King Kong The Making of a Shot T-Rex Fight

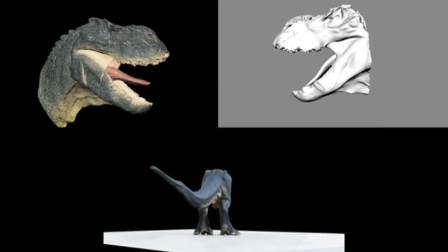[7:54]
And then the colour is layered in on top of that, all the different texture passes are created. I wanted the dinosaurs to have a slightly old-fashioned look. I didn't want the smooth, pebbly skin that paleontologists tell us dinosaurs have today.
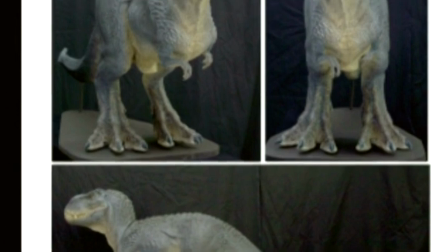[8:07]
I wanted the old 1930s movie-style dinosaurs, which they had scales and lumps and bumps on them and much more crocodilian.
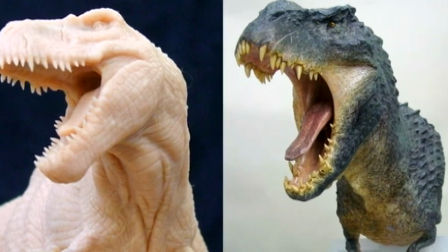[8:15]
So we had freedom and to make them just like cool movie monsters, basically.
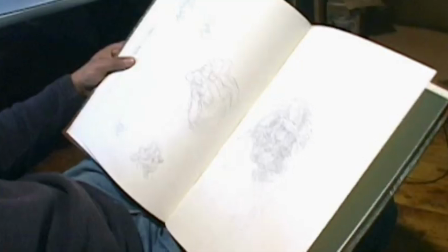[8:21]
Kong took a long time to work through, a very organic, creative process of designing Kong.
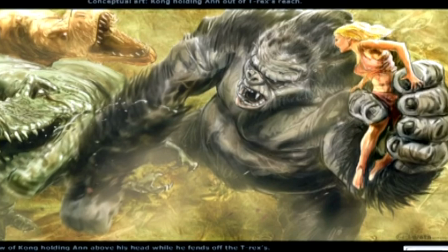[8:28]
All the detail that had to go into that is, vastly, vastly complicated to make him into a living, breathing digital gorilla.
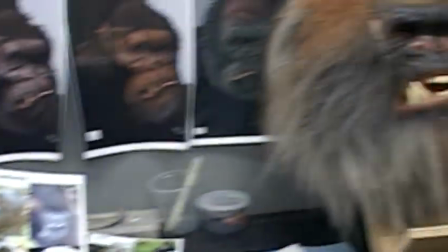[8:37]
We spent the best part of 2 years, I would say,
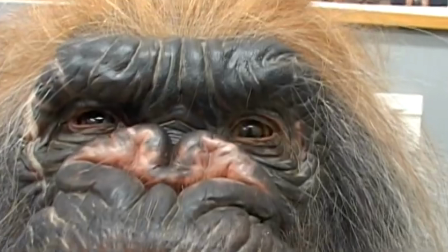[8:40]
on working on his design and getting him to look like he does in the movie. The vine sequence was one of the first sequences that we worked on,
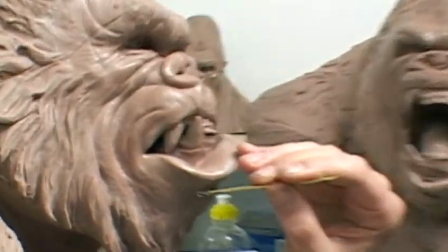[8:50]
and it actually was the process for us to work out the character of Kong
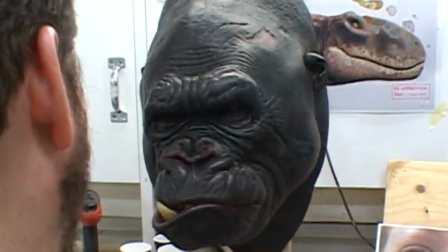[8:56]
and get his look and really seeing him as a character for the first time.
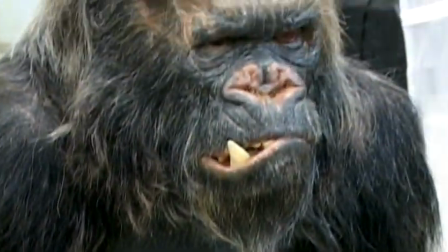[9:02]
We knew from Peter that he needed to look like he was old and,
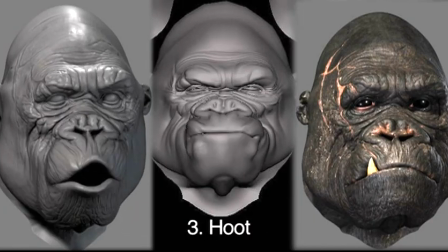[9:06]
beat up, like he lived in this world alone, and it was a very dangerous, violent world.
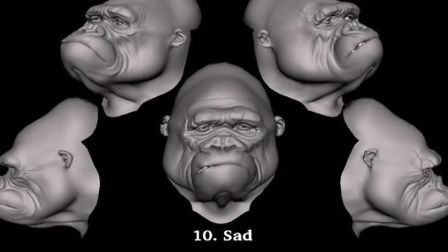[9:12]
And, for him, fighting T-Rexes was not that out of the ordinary. I mean, that's how he survived.
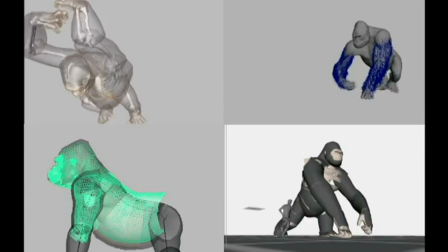[9:17]
We were able to animate with the very early form of Kong. What's interesting when the animation begins is you don't necessarily need your finished creatures.
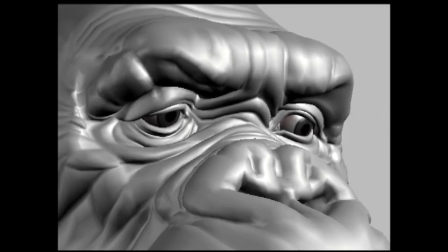[9:25]
We had the animators start working even before we knew what the characters were going to finally look like.
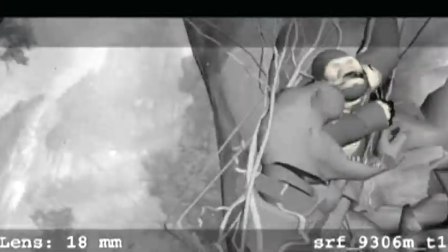[9:30]
And so they animated their way through copying the previs, basically, and at times they enhanced and improved the dynamics. They spent more time on the animation than what was originally spent on the previs, which is always done very quickly. After doing the previs, we had a nice little roadmap of the sequence and what each camera was supposed to be doing.
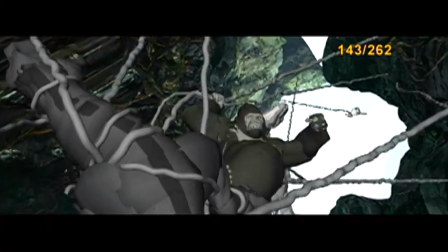[9:49]
Kong is fighting one T-Rex, that's hard enough. When he's fighting 3 T-Rexes, the animation really becomes difficult because,
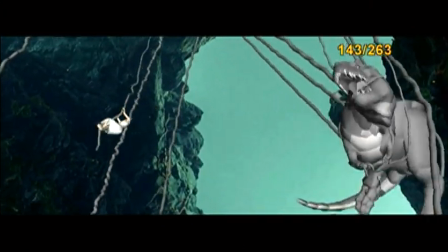[9:57]
you know, you're dealing with weight and balance of all these large creatures.
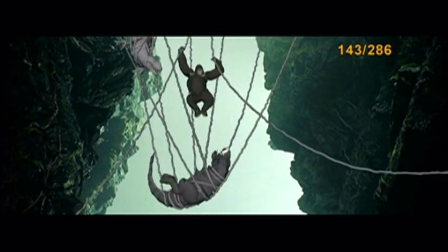[10:01]
You've got to portray that size, but you also have to have the, you know, the action that you would get in a big fight.
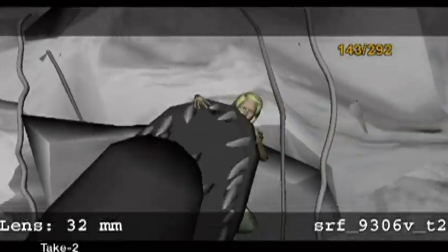[10:12]
As these creatures fall and get caught up in the vines, naturally the vines are snapping and breaking from the weight,
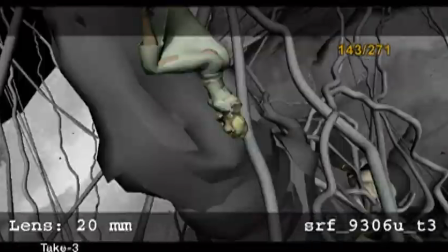[10:17]
and they're fighting, which is causing other vines to dislodge and rocks to come loose from the walls, and everything starting to fall in on itself. And that was a very difficult thing to choreograph. I looked at cable bridges, because there's a few cool cable bridges on the outskirts of Wellington that you can sort of walk across, and you see the cables kind of moving and bouncing around, taking the weight. That was cool for vines. Having nightmares about vines, getting caught in them, getting wrapped in them. And then, of course, in that sequence, the one other thing we have to do is a digital double for Anne, because there were a lot of stunts required of Anne that Naomi actually weren't able to do, just things that no one could physically perform. We built a very, very realistic model of Naomi in the computer.
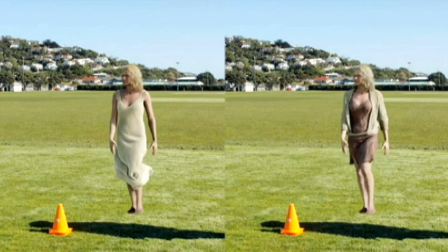[11:06]
We scanned her, and I tell you what, in some shots you really can't tell the difference.
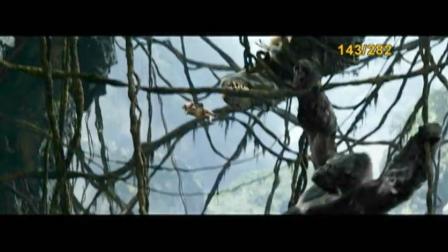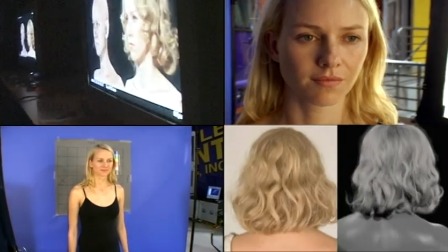[11:19]
That's working on new techniques for lighting and shading her face,
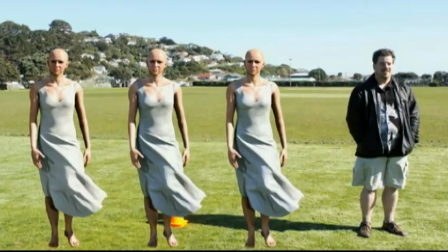[11:23]
for creating her hair, for simulating the cloth, doing the cloth soles for her clothing, for getting a really good facial animation performance, for creating her facial animation.
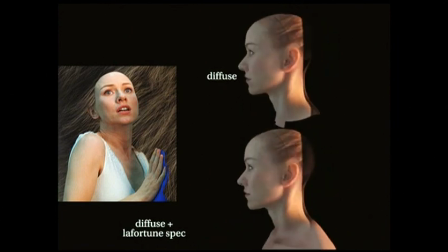[11:34]
So we're using new approaches for all of that stuff, just because of the demands of the scene.
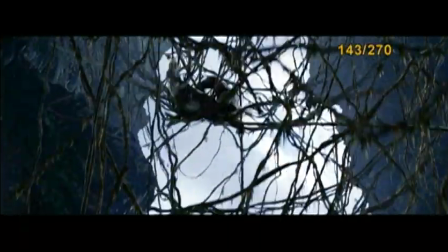I wanted to make sure that we had atmosphere and we had a feeling of depth.